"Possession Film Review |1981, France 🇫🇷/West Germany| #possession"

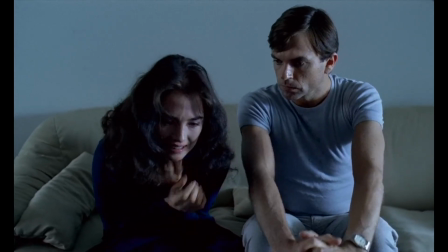262s
For example, when a character sits down, he is seen fidgeting or doing something that displays strong movement,
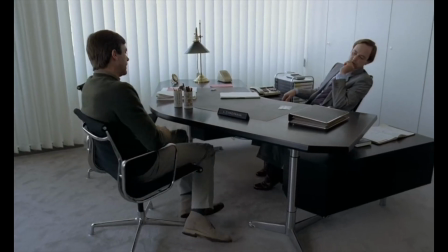267s
like sitting on a rocking chair or just twisting and turning, or flicking the light switch on and off while speaking on the phone,
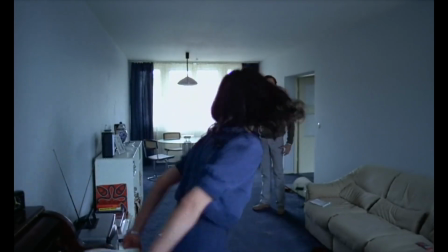272s
or characters moving like they're in a play. You're never given a chance to sit down and rest. It is that frantic.
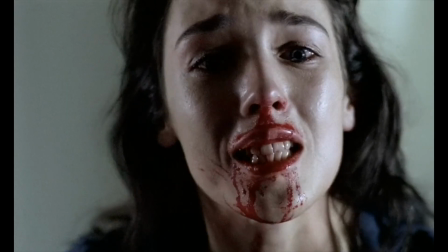277s
Possession also utilizes many wide shots and extreme close-ups. There's pretty much nothing in between.
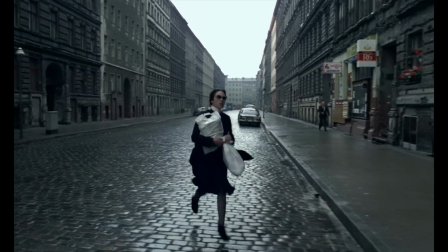281s
When outside in the open, wide shots are used to capture the empty space in the background, as mentioned before,
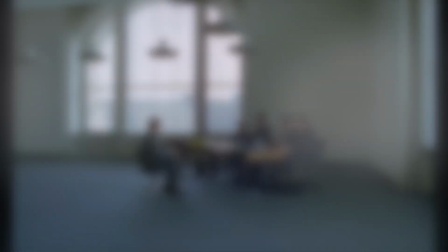286s
but it is not bland enough for it to look lackluster, but just enough empty space for you to feel uneasy and uncomfortable.
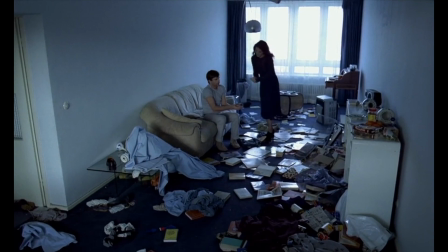291s
Whereas when we are in enclosed spaces, every corner within the frame is utilized, always filled with something, capturing the restrictedness within the environment.
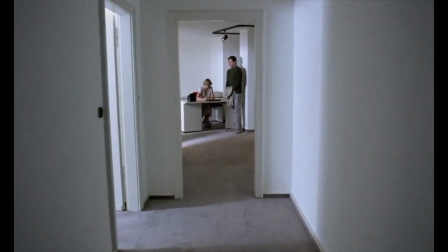297s
Once again, you can see there's no in between. It's either wide and open, or claustrophobic. Whenever the camera captures the character's facial features, extreme close-ups are used.
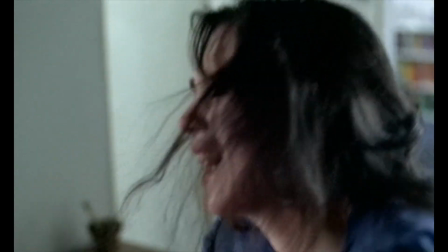305s
When combined with the 1.66 to 1 aspect ratio, Bruno Nueten is able to capture everything. The tears, the sweat, the blood, the fear.
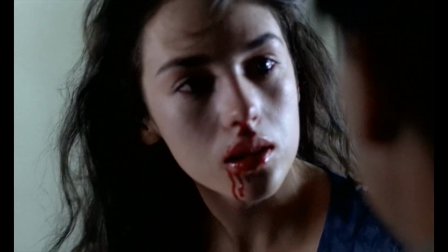312s
You see nothing but the actor's face. It is right in your face and you can't look away.
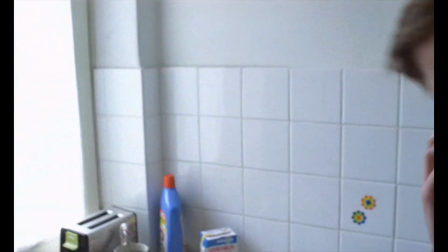316s
As you can see, everything is very extreme in this film, and the cinematography by Bruno Nuotun completely delivers on its chaos and insanity.
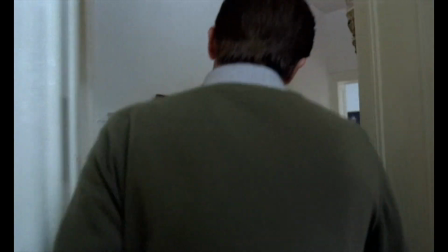322s
The color palette also adds to the brooding atmosphere. It helps add a sense of lucidity to every frame, yet you can feel it ready to bubble and completely overturn anytime towards a full-blown nightmare.
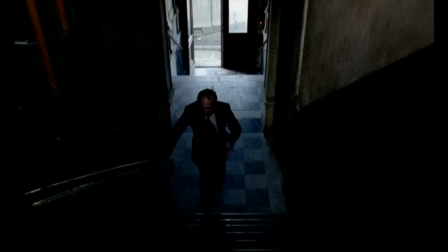331s
The color palette allows the lighter areas to stand out, while the darker areas are dark enough to allow certain scenes to play tricks with your eyes.
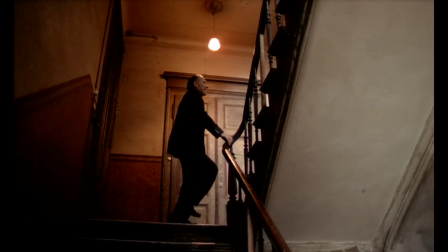337s
You can and you can't quite make out what you're seeing, and I guess that's the point. It's supposed to be ambiguous.
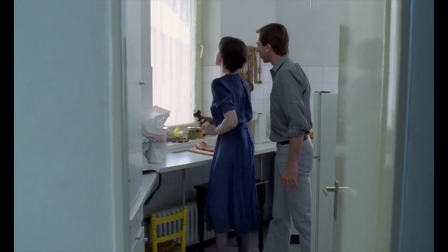342s
Now, let's talk about the acting, because it is so damn good. Isabelle Adjani, who plays the wife, is beyond incredible.
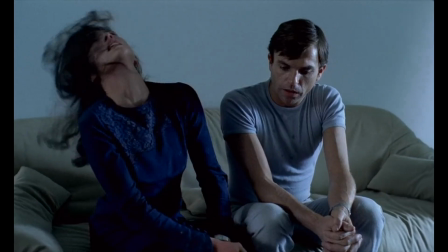348s
She has to display one of the broadest range of emotions. At times she is anxiety-stricken and panicky, fidgeting non-stop.
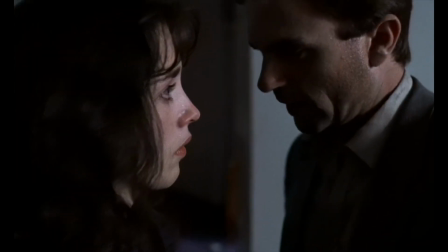353s
Just watching her fidget, even I began to have anxiety. Then after a huge fight, she suddenly becomes calm and composed, and even rational.
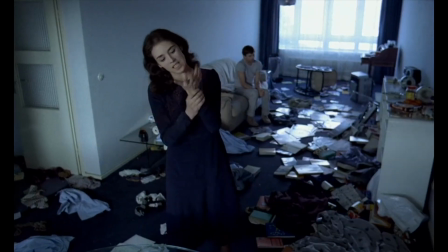359s
It is eerie how well she can switch between characters, but what makes it even more terrifying is how as the film progresses, the dial on her acting continues to be amped up until it is at 11.
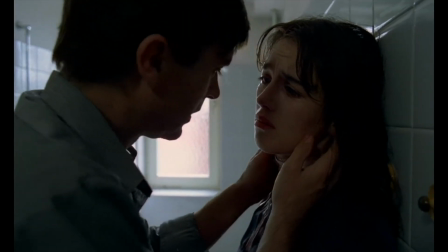368s
You think she can't go any further, but nope, the boundary continues to be pushed.
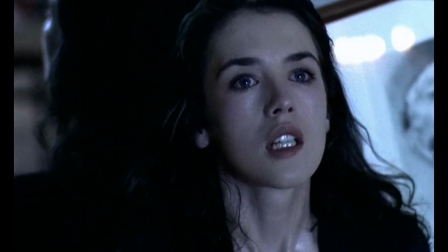372s
She keeps adding more fuel to her acting until you start to wonder if she's even having fun, or if she's actually suffering from making this film.
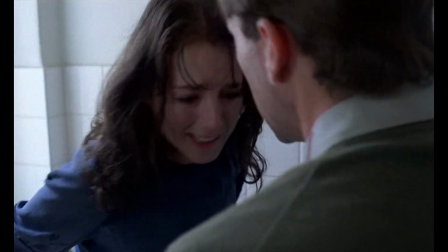378s
She displays so much rage and so much aggressiveness. It is honestly scary. There's a scene that takes place inside a train station where she has a nervous breakdown.
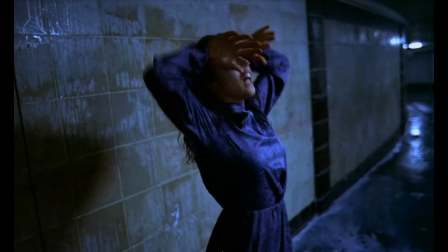385s
That scene was so terrifying, it gave me goosebumps. I kid you not when I say I believe no one can replace her in this role.
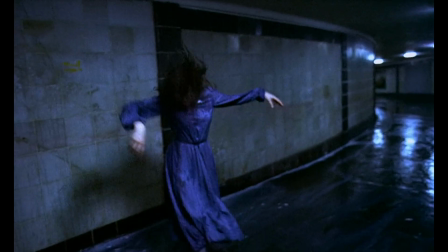390s
I really do believe even the most skilled actress probably won't be able to recreate the sheer horror of that scene.
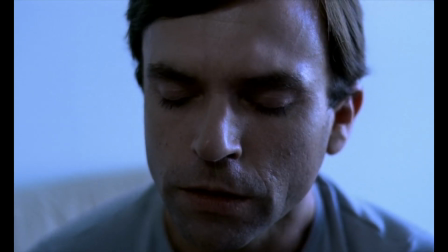395s
Sam Neill, who plays the husband, although great, just wasn't a match for Isabelle Adjani.
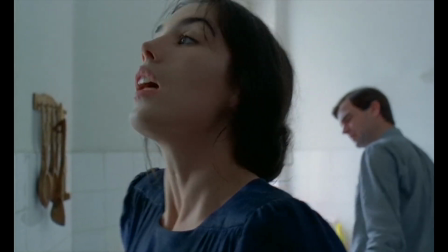399s
However, whenever they are together and arguing, the amount of ferociousness back and forth between both characters makes you feel like you're overhearing something private that shouldn't be heard.
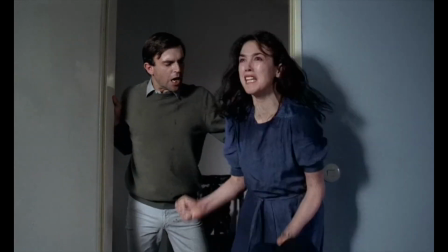407s
Both actors display their arguments with such authenticity and intensity. You can feel it's going to lead to something unpleasant, and sometimes it does.
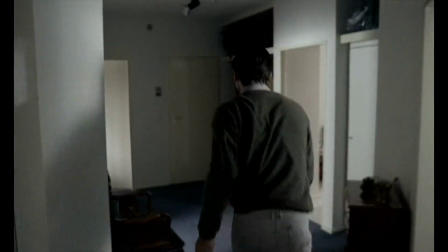414s
As I said, this film plays with your expectations. This is not your regular horror.
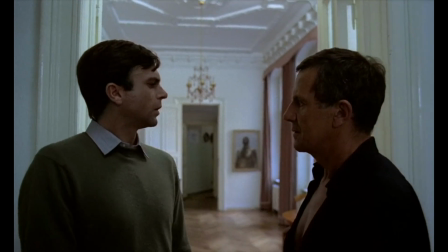417s
The side characters in this film are also great and deliver the same energy and uneasiness, like the wife's new boyfriend, who seems to move like a drunk.
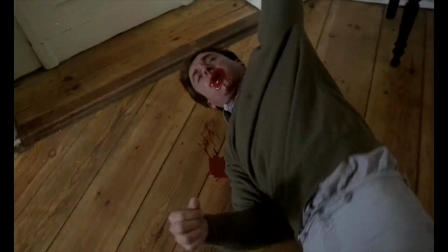424s
You can't quite seem to predict what his next move will be, as he doesn't move like a regular person. He moves as if he's like a river.
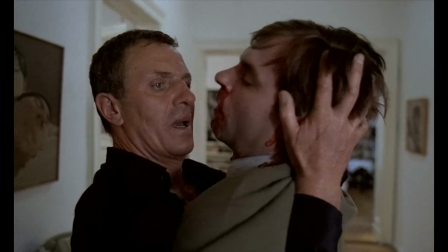430s
You never know how he's going to react to a confrontation, adding another layer of uneasiness to the film when he is around.
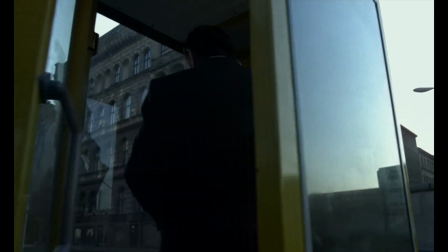435s
The editing choice for this film is another tool that helped add to the discomforting feeling.
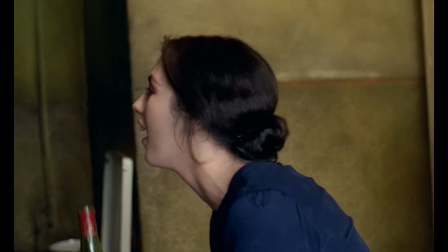439s
The tight edit already adds a sense of vertigo to the film, but what elevates it even more is how Andrzej Zulawski chooses to abruptly cut from one scene to the next.
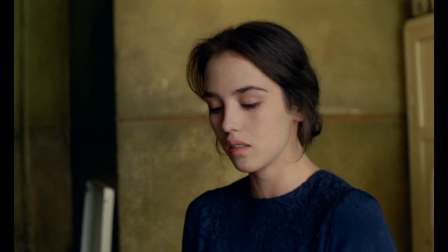447s
Usually it doesn't work well, but here, it adds to the overall direction it was going for, unsettling its viewers.
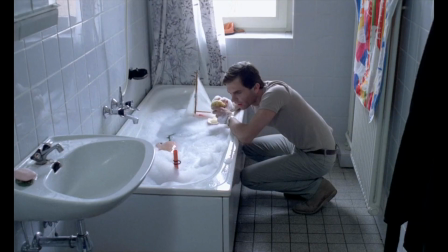452s
A shocking scene with a tight edit would occur, and then suddenly, it will cut back to the normal day-to-day life, as if what you just saw did not occur.
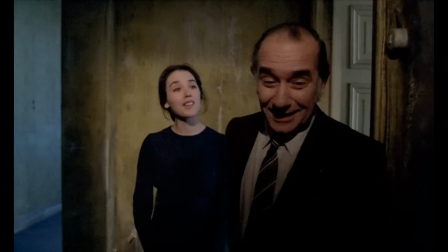458s
The suddenness is jarring and disconcerting. It leaves you no time to ponder on what just happened. The shock would usually occur in a few seconds, so viewers are left with no time to put the pieces together.
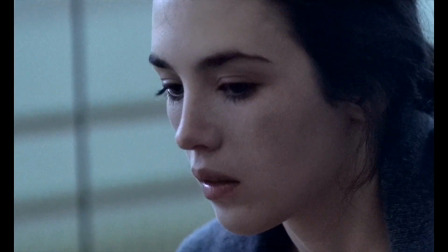466s
Only the imagery is ingrained in their heads, while everything is back to normal. That uneasiness continues to linger in your chest.
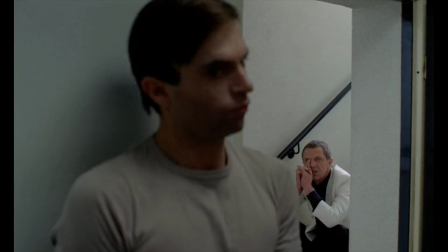472s
Now that's powerful. The score choice is also a perfect fit for the film, and can be seen from the very beginning.
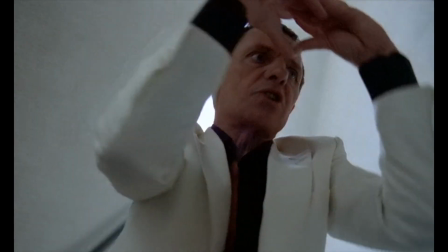477s
It is hypnotic, yet you know something devilish is hiding behind it, ready to lull you deep into the horrors.
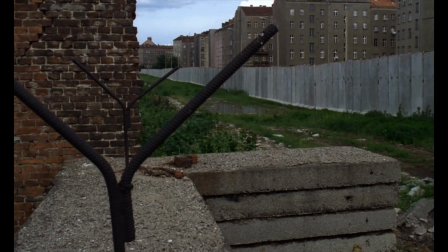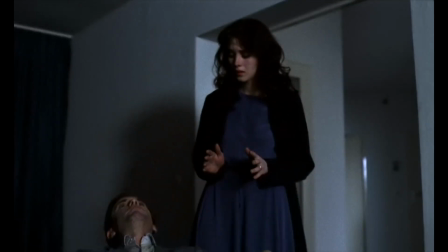487s
Under its dreamy horror tone, it also delivers a sense of solitude, which is exactly what Andrzej Zulawski was going for,
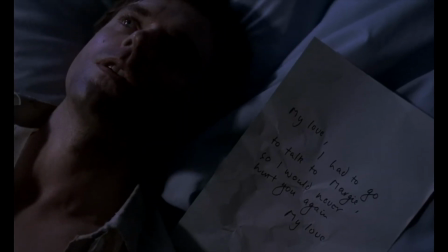493s
as the main character feels alone and empty when his wife decides on a divorce.
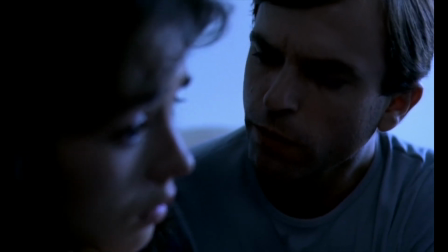497s
I think the score is perfect, and it summarizes the overall tone of the film: uneasy, unsettling, and alone.
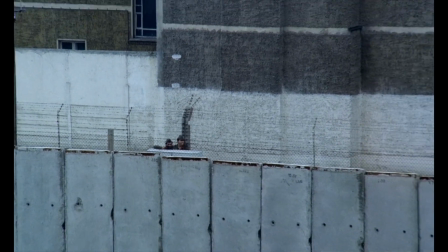503s
I also love how the film plays with your expectations. I'm gonna say this again, this is not your typical horror film.
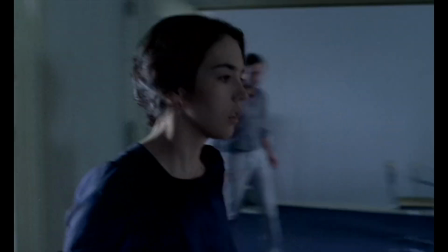507s
You think you know horror? Throw it out the window. First of all, it doesn't even follow your typical possession storyline.